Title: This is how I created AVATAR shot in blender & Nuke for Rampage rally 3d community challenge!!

Hi all, welcome back to this channel.
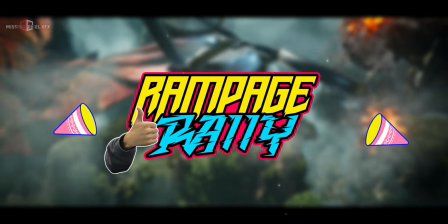1s
First of all, it's a really great job everyone who have participated in this Rampage Rally challenge, and congratulations to all those winners and really good job.
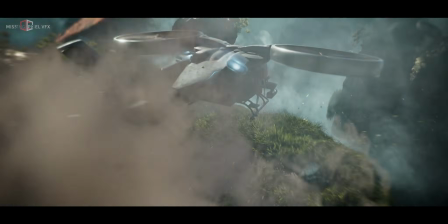10s
In this video, I'm going to explain the step-by-step process of building this shot and some simple techniques or tricks that I used.
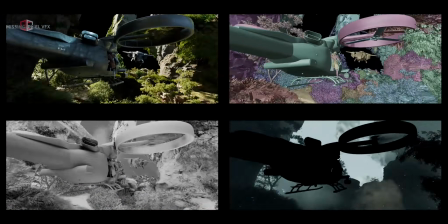17s
This shot might look very complex with all those volumetrics, clouds, VDBs and trees,
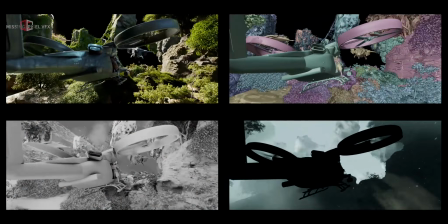21s
but I just tried to keep everything sorted by creating the layering, proper layering, and keeping the file optimized, and everything is really light,
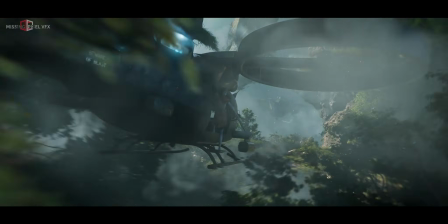29s
not that heavy as it looks. And I'm going to discuss all those points in this video, and I'm going to show some of the ideas that I followed.
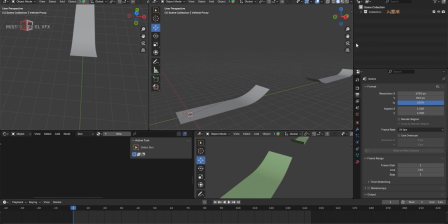37s
And let's get started. First, I begin the shot with adding the layout or the reference that has been given for the shot, which is camera and this set. And of course we need to set the resolution and the frame length and the fps, which is as given. I just don't want to see this solid, so I made it wireframe.
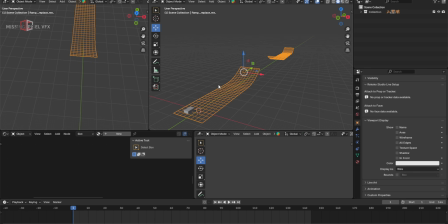54s
Go to the visibility and make it wire so that it won't be solid, so I can easily add my stuff in the shot. And then also for this box, and let's view it from the camera here. Now I know that my hero object should be around this box and need to follow the rule.
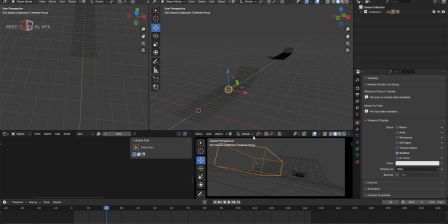72s
So first thing, I will bring that hero object in the shot. Before bringing in the hero character, which is the warship, I will show all the assets that I used for this shot.
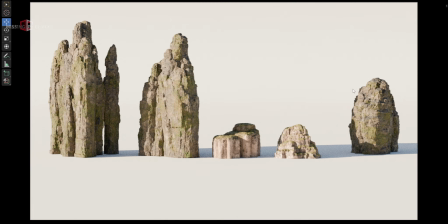81s
So these are the rock models that I had, and I purchased this from the CG traders. I have shared the link for all the assets that I used for the shot. These are the hero rocks that I used for the shot, and I just copied them from multiple times and just spread it all over the shot to make the layout look big.
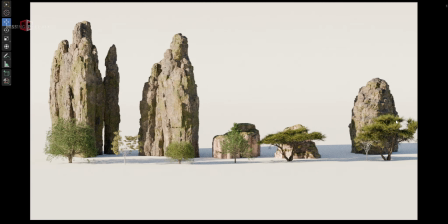100s
Then I use these trees. These are from Polyhaven. I have shared the link for this too. And these rocks I used for as a floating rocks.
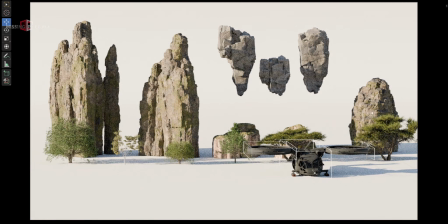108s
And this is the hero object, which is the warship.
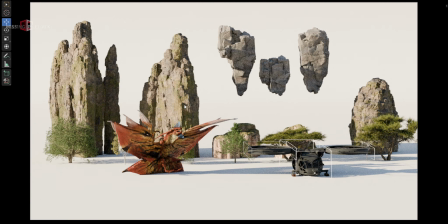111s
And then this is the creature that I used as a reference from the avatar, and some of the cloud element that I have.
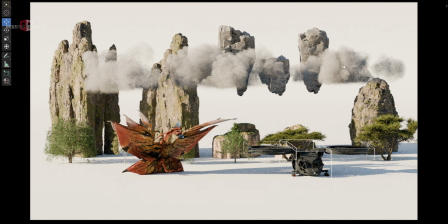119s
These are the free VDBs I have downloaded long back, and I use this all for the shot.
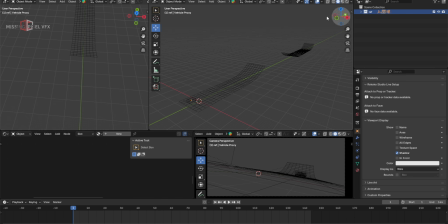125s
I have all the reference data in this folder, like camera and the base of the shot. First I will create a scene, and then I will start adding the FG. First thing, I have added the animated warship in the shot. Let's pick that in. I'll call it hero fly. So I have my hero character here in the shot.
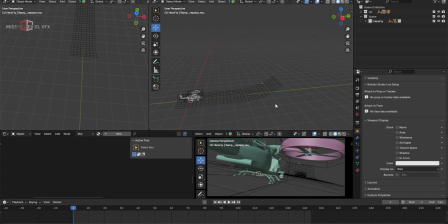144s
Then I started adding the FG element, like adding the rocks and the trees in the extreme foreground, or this first jump somewhere from here to here. So I'll bring that in.
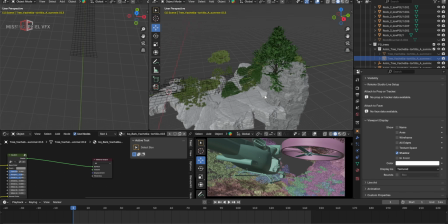155s
So these are the first element that I used for this shot, like adding these rocks. Let me maximize this viewport.
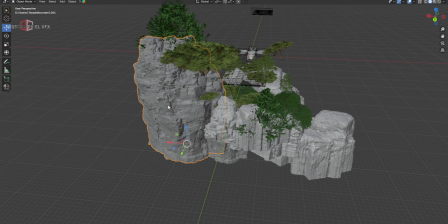161s
So I added some rocks here and this big rock pillar here, and made the floor first.
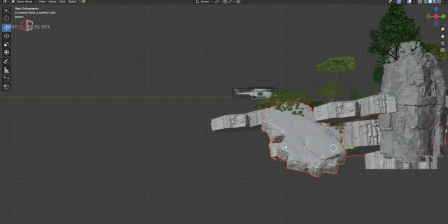168s
Like if I just look at it from the side view,
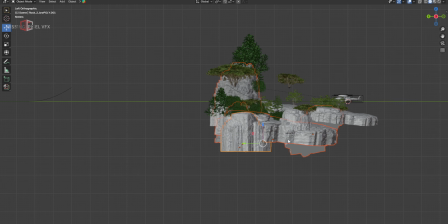171s
you can feel that all the rocks are just placed randomly here to get that visual interest in the shot.
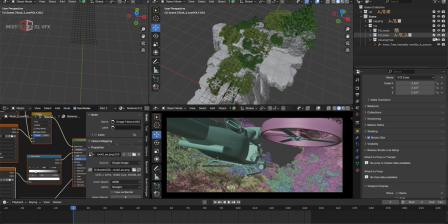179s
If I turn off the trees, you can just read the only rocks, so the shot is only with the rocks now.
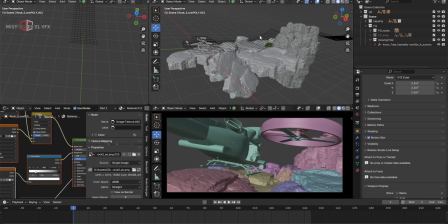184s
First I added the rock element because without that it's very difficult to add the trees, and I don't know exactly where to add.
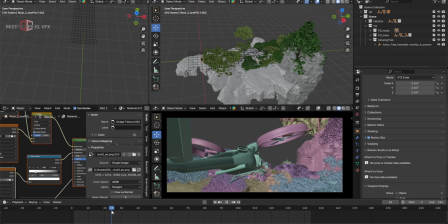192s
Once I have set the foreground element, like adding the trees and the rocks, I next move to the MG area, which is mid-ground.
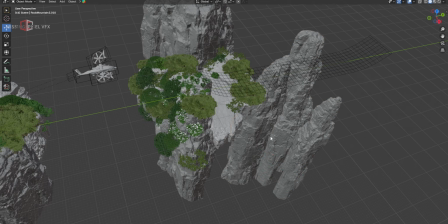200s
So this is the mid-ground setup I have.
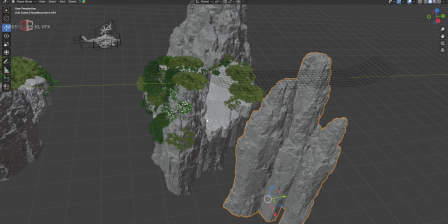202s
I just copied the same rock elements and these cliffs and everything and just kept it in the mid-ground, and then the same trees that I used for the foreground,
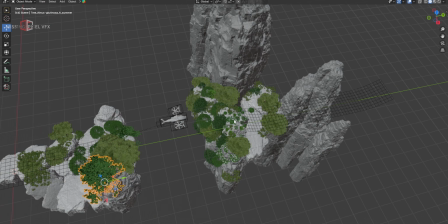211s
I just copied those same trees and duplicating them all over the mid-ground cliffs or the rocks here,
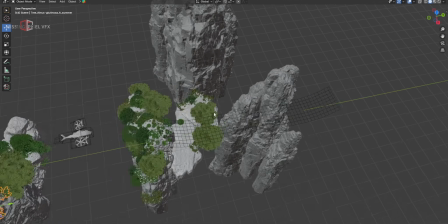217s
so that we'll get that more denser effect in the camera.
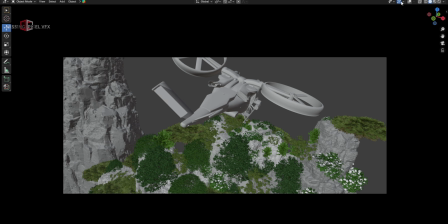220s
From the camera angle, I can just read more denser trees somewhere around on these frames.
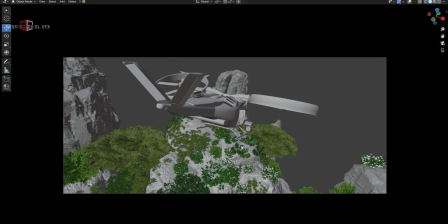228s
So these are the main theme in this shot, that I wanted to keep more denser tree look in the mid-ground and the foreground wherever the camera is moving.
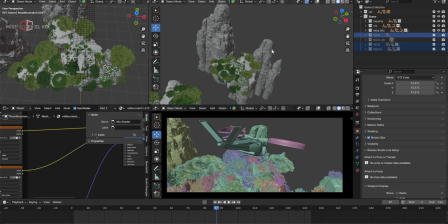238s
So after adding the mid-ground, this background looks so empty, so I started adding the background element.